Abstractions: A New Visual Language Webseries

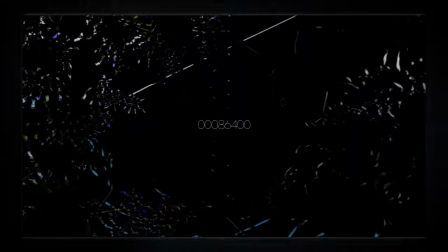(4:43)
What I did find in terms of coding is that it can produce a result using CMYK color coding, the standard for print media.
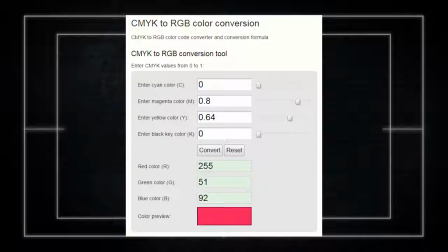(4:49)
Number values for CMYK range from 0 to 1 with stops in between at decimal values.
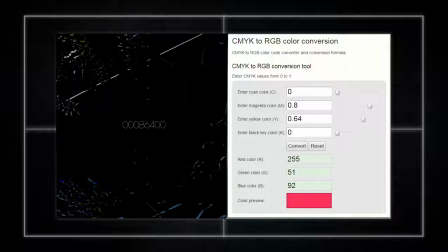(4:58)
00086400 is the number we have to work with, comprised of 8 digits. CMYK through its decimal system can be seen to use 2 numbers each. This led me to type in number pairs of absolute 0, 0.8, 0.64, and absolute 0 again.
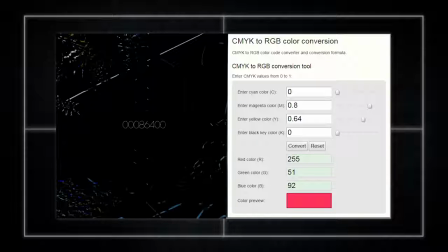(5:12)
The result is a type of dark pink, stationed almost exactly between absolute magenta and absolute red. My reason for bringing this up will make sense a bit later, but I know it doesn't seem to apply right now. What does fit in regard to the video for the meaning of this number is a more easily discovered interpretation. There are 86,400 seconds in 24 hours.
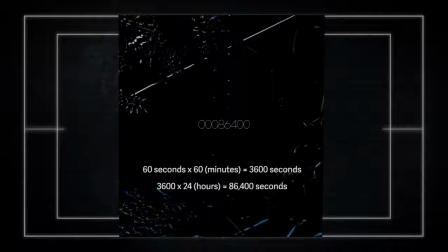(5:33)
86,400 seconds is a full day. This is a reminder about the time a person has in the span of seconds, a message that falls in line with the rest of the video.
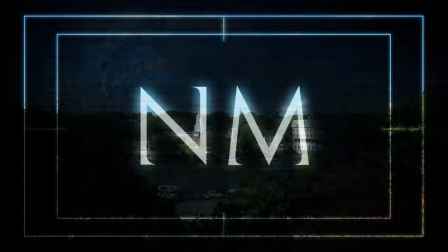(5:42)
This inclined in my eyes presents the inner struggle of a person to move forward.
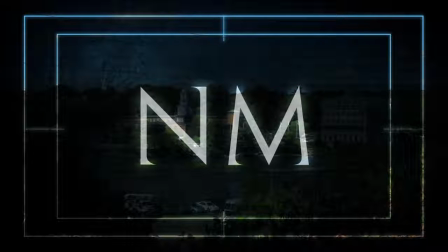(5:46)
There is a serious sense of doubt and hesitation in the uploader to do something, which they equate to climbing towards a height.
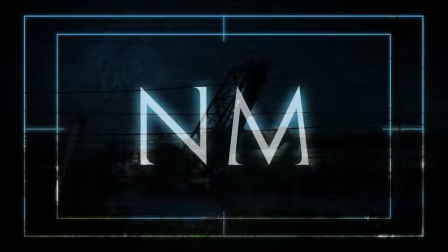(5:52)
The risk of climbing is, of course, falling, a nightmare scenario for any climber, which is captured in the image of the word against this crane in a dark version of the shot.
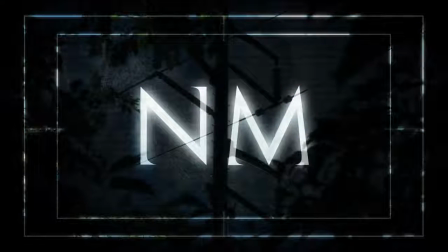(6:02)
Climbing and the danger of doing so is most easily relayed through the electrical pole. It has rungs all up and down the sides, easy to grab hold of and work your way up. I'm not sure there's ever been a person who looked at one of these and didn't think about climbing one once in their life.
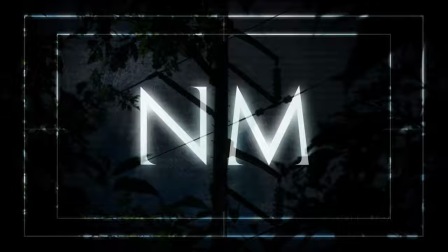(6:16)
To see something like this, or a crane, or an old bridge stuck in the air produces the fantasy of climbing to a great height. But in this fantasy, there is the fear of falling and being seriously injured, or much worse.
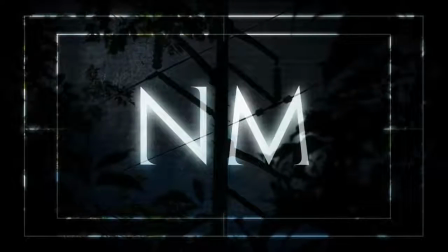(6:28)
This fear is the reason for delay, and it seems to coincide with the temptation to quit any thoughts of making progress entirely.
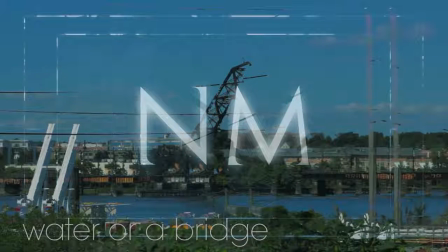(6:34) Water and bridges all around, great heights. It could be so easy.
These bring to mind the idea of suicide. Our uploaders facing a situation in which they're deciding whether to quit and take themselves out of their pursuits,
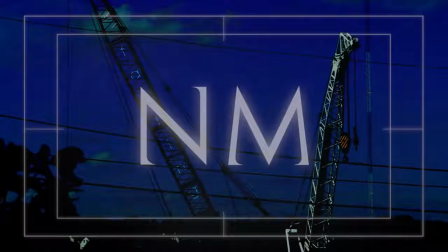(6:48)
or face their fear and move forward, climbing towards the height they fear climbing due to the risk of falling. This is a concept that speaks to pretty much any creator with an idea who's ever lived, but can also easily apply to so many other situations, especially in the wake of grief or loss.
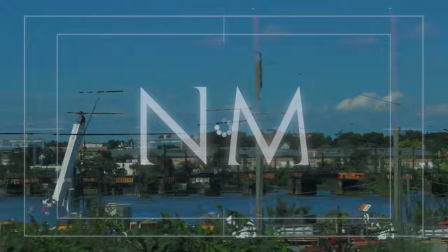(7:03)
Hesitating, staying in place, delaying on purpose. These are all of the little moves that a person can make just to stay afloat in times of struggle, but it gets them nowhere.
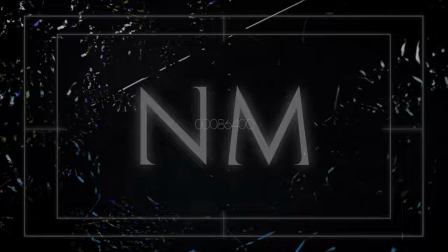(7:11)
The end message, 86,400 seconds, is the grim reminder that the price of just staying afloat is the loss of time that can be used to make actual progress.
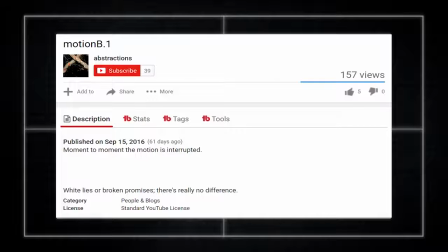(7:21)
The next video, Motion B.1, is a deeper kind of mystery. The description reads, "Moment to moment, the motion is interrupted. White lies or broken promises. There's really no difference. All we have are death and taxes," reads the message we receive, followed by a seagull standing on a post.
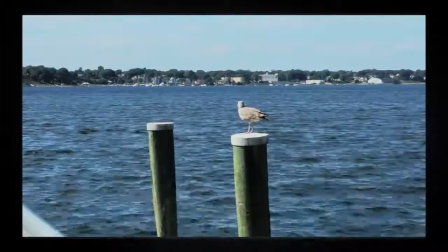(7:39)
We watch for only a moment before it spreads its wings to take off, and then the video distorts, the seagull frozen and the image around it destroyed along with the audio.
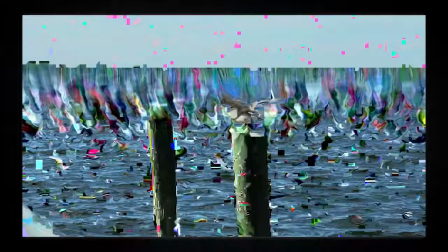(7:48)
Here's a sample of it for you. Let's see if you can guess what it's trying to convey with the video.
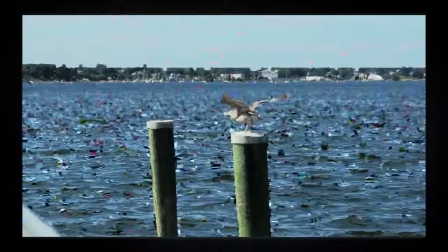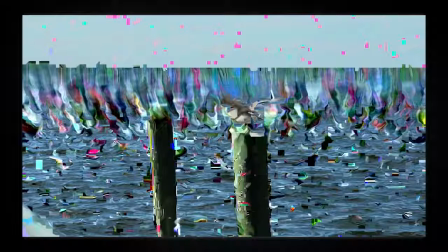(7:58)
Have you heard that noise before? If you've ever had a computer, DVD player, or game console overheat on you, then I'll bet you have. This is usually what you'll hear when that happens, as the entire machine freezes in carrying out its operations, just like the seagull that we saw on flight. The distortion may be an extension of this idea, showing how the image is ruined while playing.
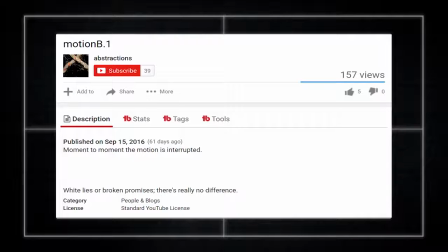(8:18)
We did see in the description, moment to moment, the motion is interrupted, and that appears to be what's happened for the uploader in this video. Their progress is interrupted. Whatever journey they were about to set on after the first video has been halted, and it may have to do with a white lie or a broken promise. All we have are death and taxes is a variation of the quote by Benjamin Franklin, "Nothing is certain except death and taxes."
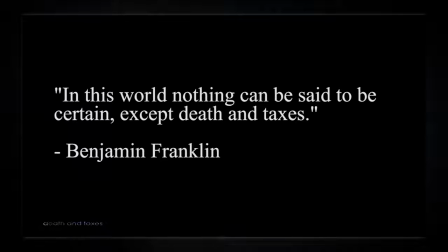(8:41)
This also may be indicating what's put the uploader's forward movement on hold.